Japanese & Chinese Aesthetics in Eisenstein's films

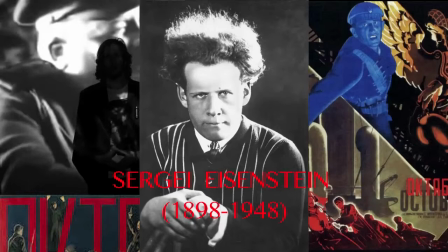Sergei Milasovitch Eisenstein, October, 10 days which shocked the world.
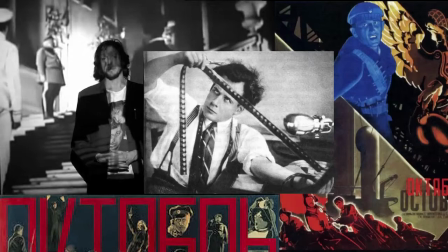Eisenstein is very well known to be the father of editing in the 7th half cinema.
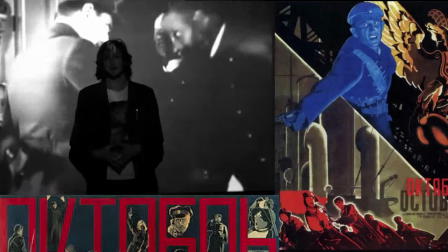Something which is less well known is his interest in
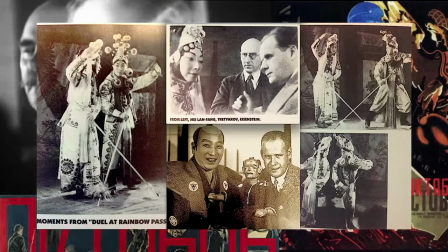Japanese kabuki and no theater and haiku.
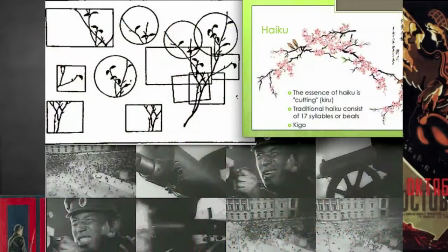The editing in October, for example, was strongly influenced by haiku, Japanese poetry.
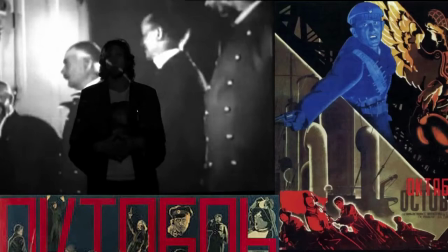The way to mix together what apparently is not something
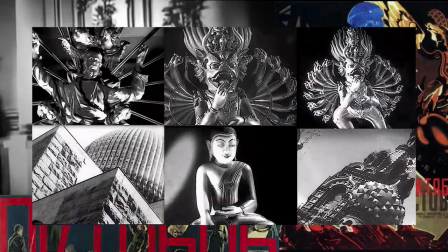we may think visually put together makes a lot of sense. Like a haiku and a few images,
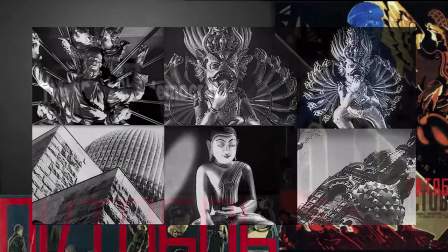Eisenstein tries to give to the viewer a maximum of ideas.
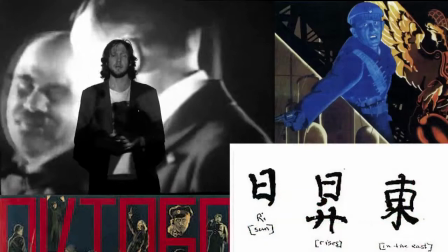The interest of haiku poetry and Chinese ideogram was
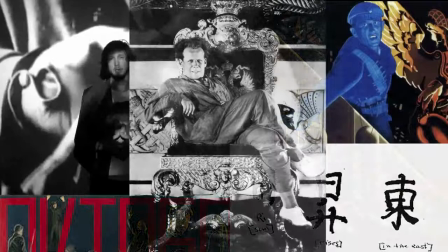certainly given by the interest of Eisenstein as a Renaissance man in foreign literature.
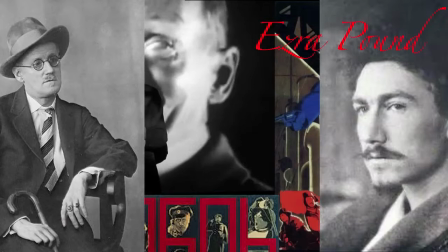Reader of James Joyce, Ulysses, certainly he was aware of Ezra Pound's interest in Chinese poetry.
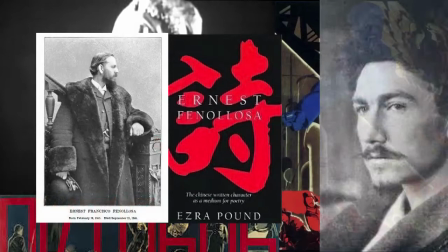The very famous essay published by Ezra Kahn, written by the American Ernest Fenelosa,
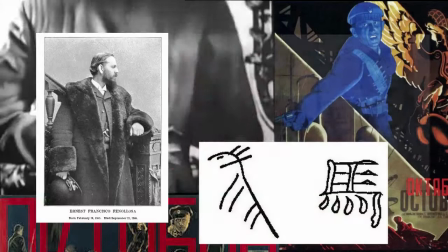took the interest of the young Russian genius director.
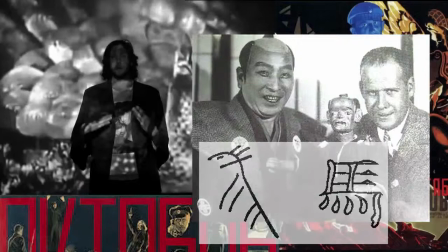The interest of haiku poetry is going to be pushed to the boundaries in October,
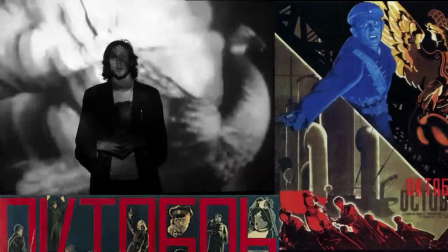up to the point that the film was misunderstood. and still,
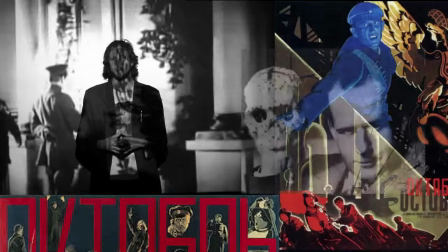after almost one century,
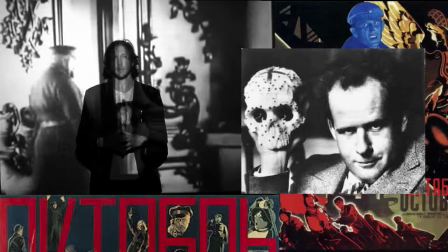is a film much younger than the current contemporary cinema production.
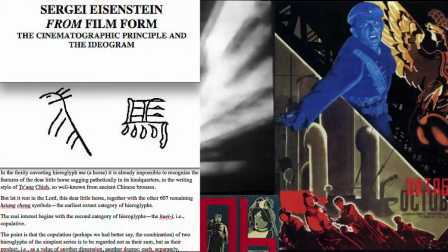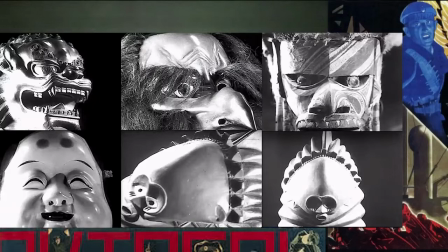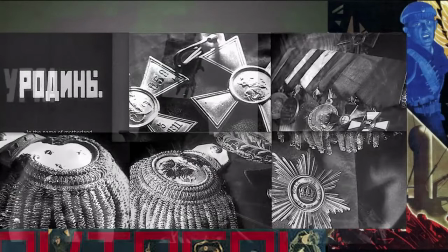The most famous scene of October is probably In the Name of the Country and God.
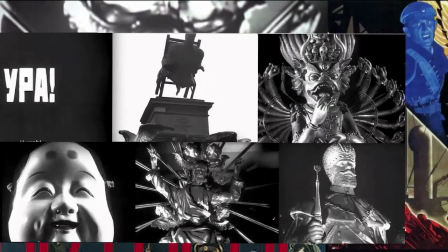In a few shots, which seems doesn't make any sense,
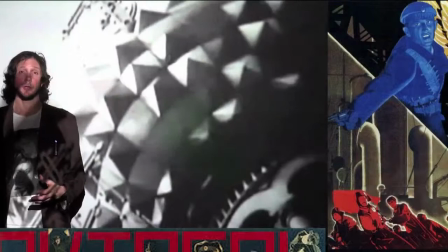Eisenstein proved that men have invented the gods.
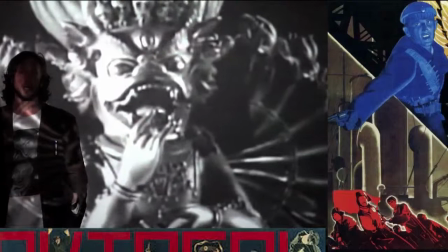The opposite still is to prove.
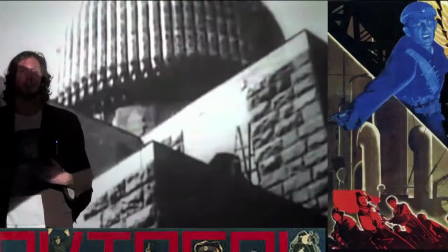Mockery of the official cult from Orthodox churches or Catholic churches is putting together different,
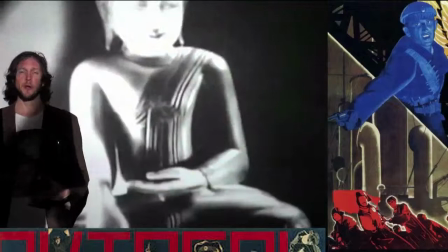mysterious, sometimes frightening and very funny, gods from foreign culture.
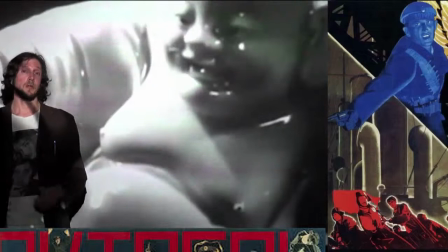We've got a parallelism with Islam,
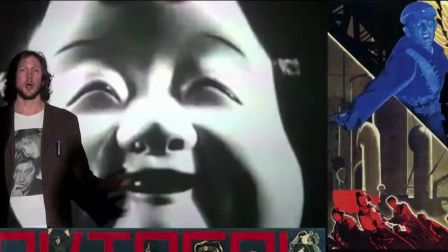Asian cultures, African cultures, in one line, religion is the opium of the people.
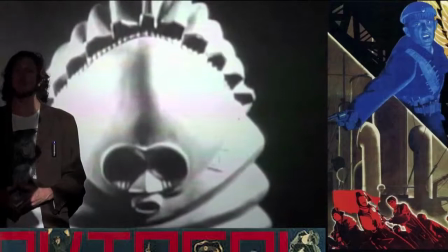Mockery of religion, certainly mockery military nationalist institution.
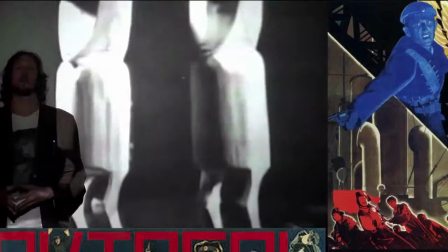In less than two minutes we have here a striking independent view of what control people.
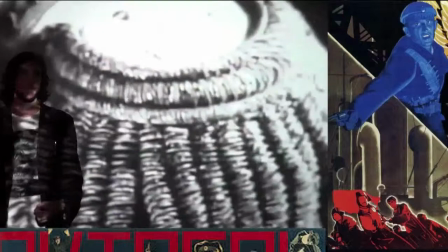The editing is remarkable, fast, efficient and in certain way still, after almost one century,
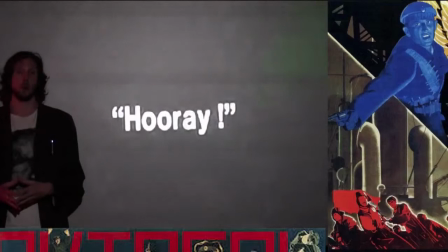still contemporary and forehead from the most boring academic film production.
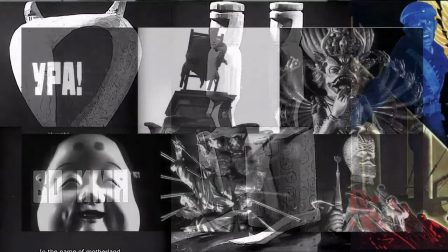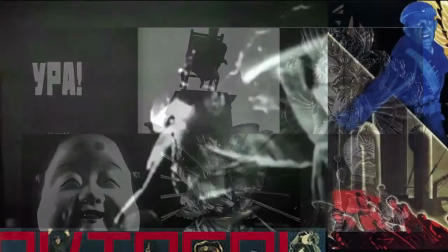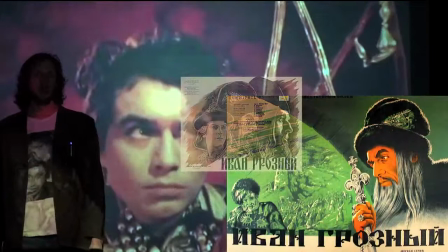The last film of Eisenstein, Ivan Grozny, Ivan the Terrible, the second part,
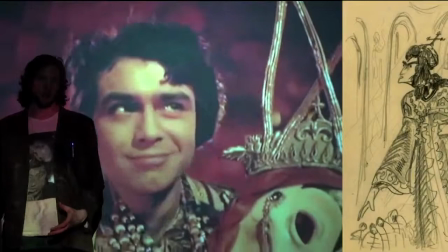see in colors a strong references to the Japanese traditional theater, the No Theater.
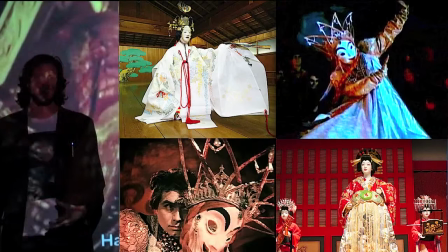The dance of the leader of the Aparachnik is here transcendent.
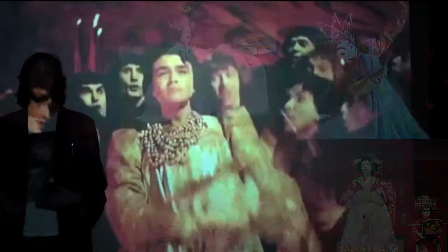All the different sources Eisenstein had accumulated during more than 25 years.